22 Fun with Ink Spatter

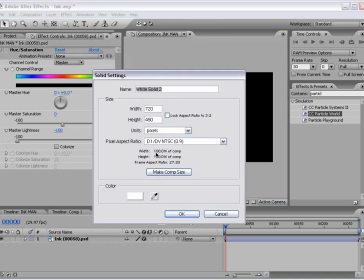244s
And then I'm going to create a new solid and And this is going to be our background, so I'm going to call this background,
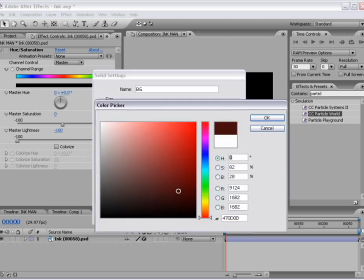250s
and make it a dark red color.
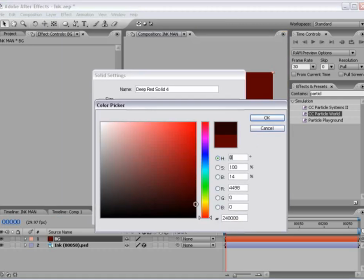254s
Then I'm going to create a new solid again, this time black, and we'll call this our mask.
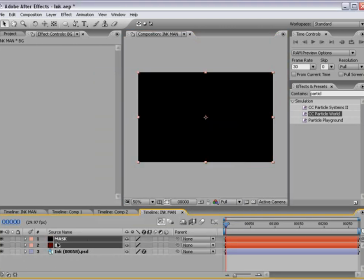262s
And we'll take both of these layers and just put them underneath our ink layer.
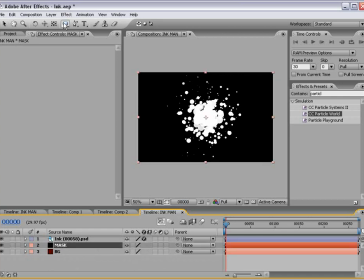267s
Now I want to go ahead and take our mask layer and add a circular mask with the elliptical mask tool. Just draw something like that.
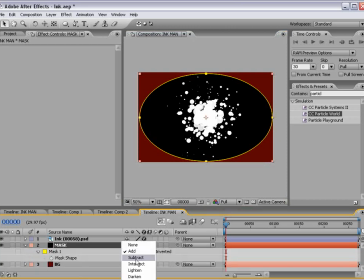276s
Now if you hit the letter M, we bring up the mask options, we want to make it subtract, then hit the letter F, and we'll feather it a bunch.
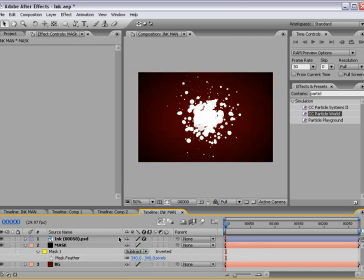285s
And that just looks nice. Now I'm going to go ahead and lock these two bottom layers now that they're set up because we're no longer going to make adjustments to them at this point. What I want to do now is make our text layer. So I'm just going to take the text tool, type in inkman, looking pretty good.
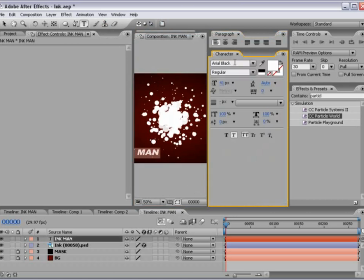304s
And, by the way, if you're wondering, I believe it's an Arial black font with the italicized switch on.
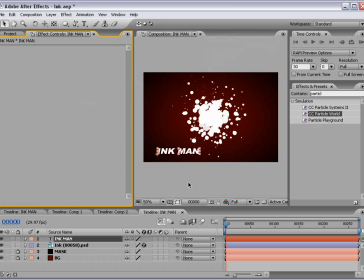312s
Now we want to make this layer over top our ink spanner,
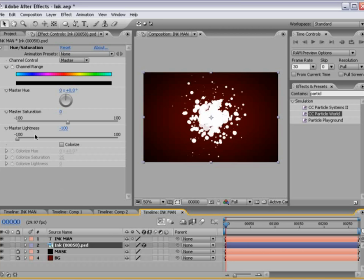317s
so let's just place it there and go back to our ink layer and turn the hue and saturation effect on, which will turn it black. And that way we can actually read our text. Now the next thing we need to do is put these layers into 3D space.
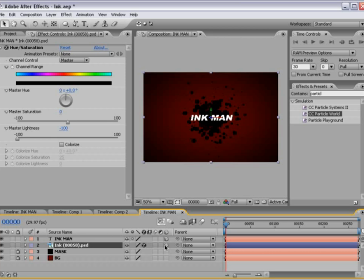334s
So to do that we're going to check the 3D space box and I'm going to create a new camera.
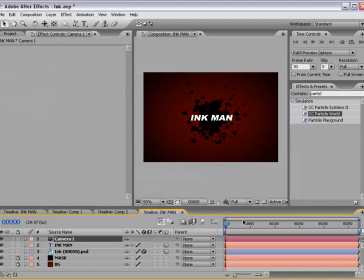339s
And we can just use the 35mm preset and choose OK. And what we'll do now at this point is animate the camera.
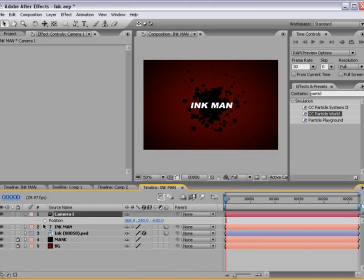347s
So I'm going to hit P on the keyboard to bring up the position of the camera, set a keyframe, move forward maybe about 40 frames, and then take the orbit camera tool and just kind of rotate around a little bit. same, go back to the beginning and just kind of rotate it in one direction. And that way we just create a simple little animation.
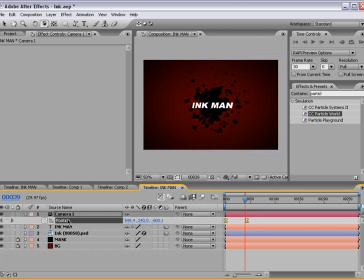368s
Then with the position selected I'm going to hit F9 which will add some smooth curves to the key frames. Alright, so that's looking pretty good. Now, let's add some additional ink elements.
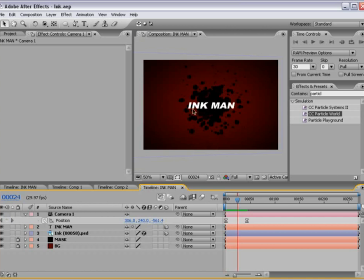382s
So I'm going to go to about the middle of the animation where the elements are kind of squarely faced towards the camera and I'm going to duplicate this ink
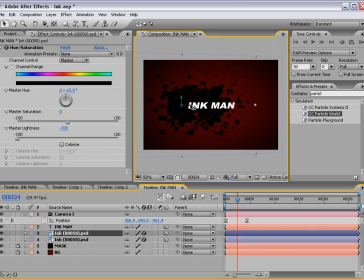390s
element hitting control D. Then I'm going to move it and be careful when you're moving it is only move it using the Y or
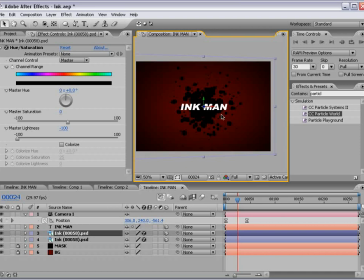398s
X axis because we want this one to stay on the plane of zero. So not airplanes but three dimensional planes.
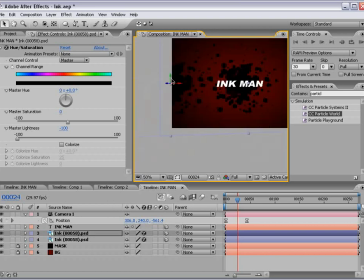404s
So just move it over and this is the fun part where you can pretty much do whatever you want.
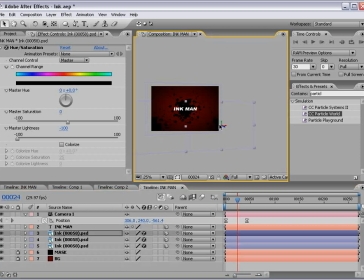411s
I'm going to go ahead and duplicate the layer again and put it somewhere
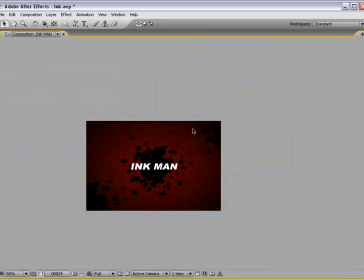416s
over here and now we can play this back and you'll kind of see what's going on.
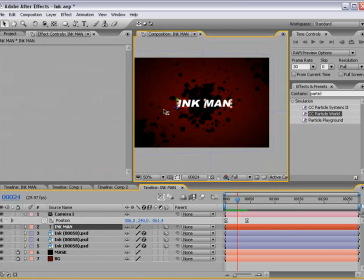425s
Okay, also let's take the ink layer and move it forward off of the background and that way it looks like it's just in front of the ink. Now let's get a little creative with these ink elements.
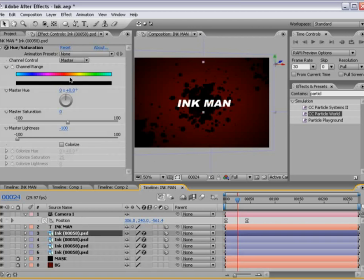438s
First thing let's just duplicate another one and let's shut the hue and saturation off for it. So now we have a white ink element. And we pretty much can do whatever we want with it.
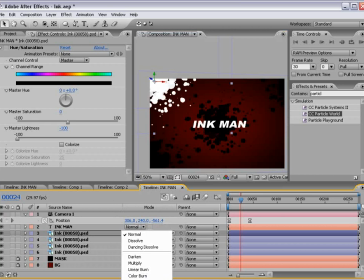449s
And what I like to do is change the transfer mode to overlay. And I know it's going out of the frame, but just overlay will do it.
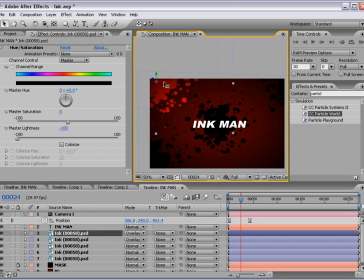458s
And then that looks pretty good. Now duplicate it again, control D, and just move it around until it looks good. And we'll go ahead and make one more for good measure.
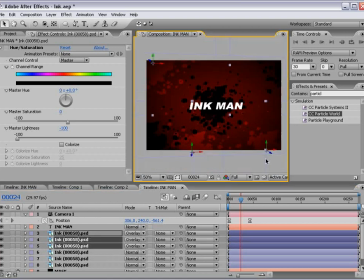470s
Then let's select these three, hold down control to select them individually and using the Z axis let's push these back into 3D space. Then we can play around with the scale of them and scale them up or scale them down
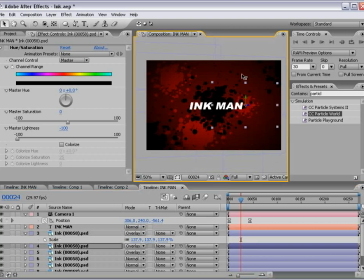488s
just to make them look a little bit more random.